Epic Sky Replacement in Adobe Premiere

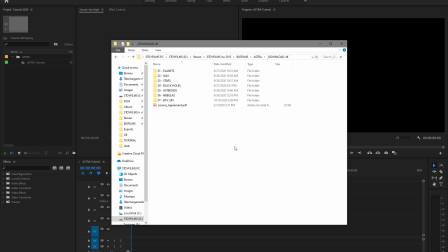Now that you know how to use our effects, let's start to create more complex scenes. What I really love about this pack is that it allows you not only to create fantastic scenes in space, but also on Earth.
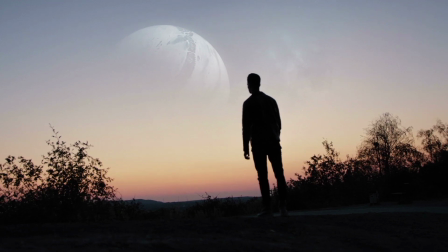This can really add a lot to your short films or your music videos by giving the sensation that you shot your scenes on another planet.
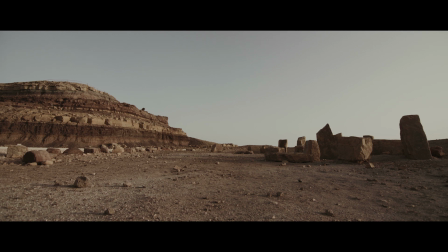Let's take this shot for example. Here, I would like to add a planet somewhere in the sky.
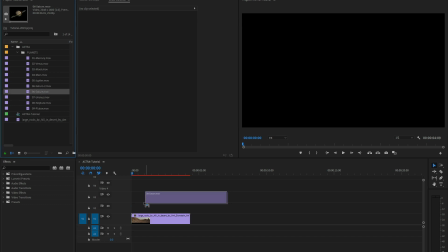I could do it by choosing one of the planets in our planets category, but as you can see, the effect doesn't look realistic.
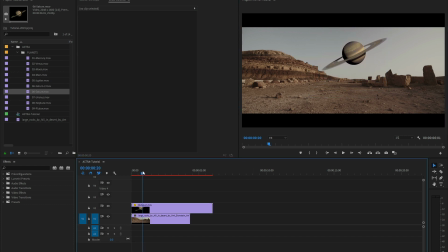The planet doesn't feel distant. For this kind of shot, we've created the Epic Sky Collection.
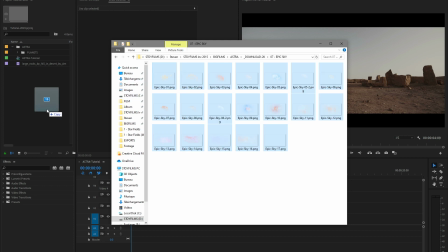These planets and nebulas were specially rendered to match a day sky like this one.
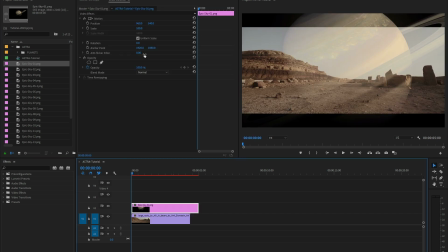Let's add one of our epic sky planets. See the difference?
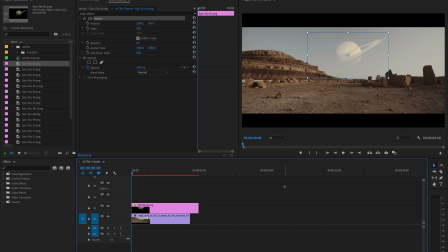The nebulas give fantastic results too.
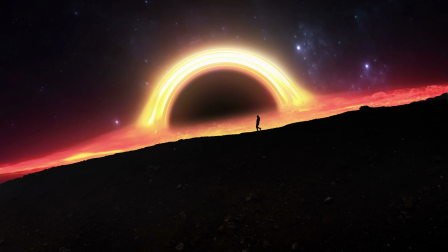Now, what if I want to completely change the sky in a scene? One of my favorite shots from our promo video is this one.
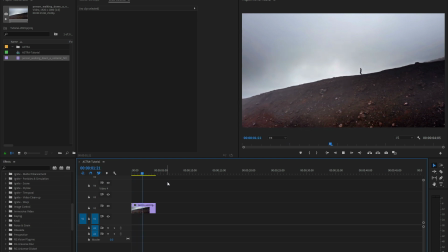Let me show you how we did it. For this kind of effect to work, you'll need to have a great contrast between your environment and the sky. Search for the color key effect in your video software. It can sometimes be called chroma key or luma key.
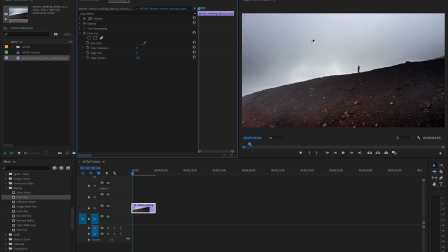Pick the color of the sky and mask it out by changing the tolerance value.
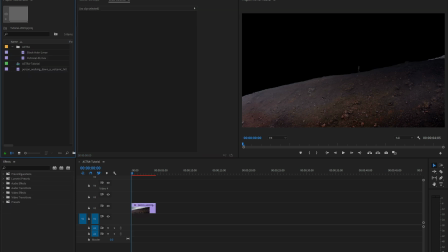Now that the sky is removed, place a space background under your main video track.
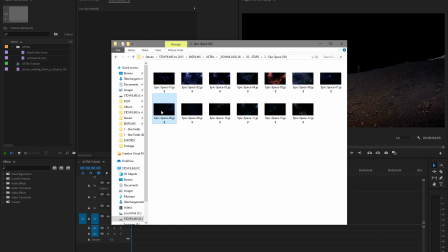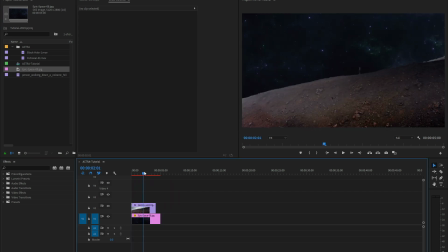We don't want our foreground to look that bright. Search for a brightness and contrast effect, and take the brightness down so you only see the foreground as a silhouette.
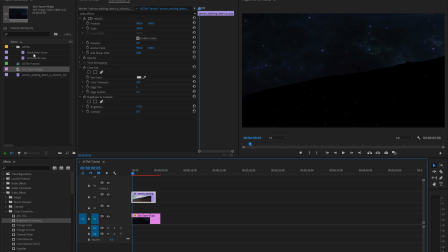You can then add more elements between your subject and the sky. It can be a planet, a sun, or a black hole.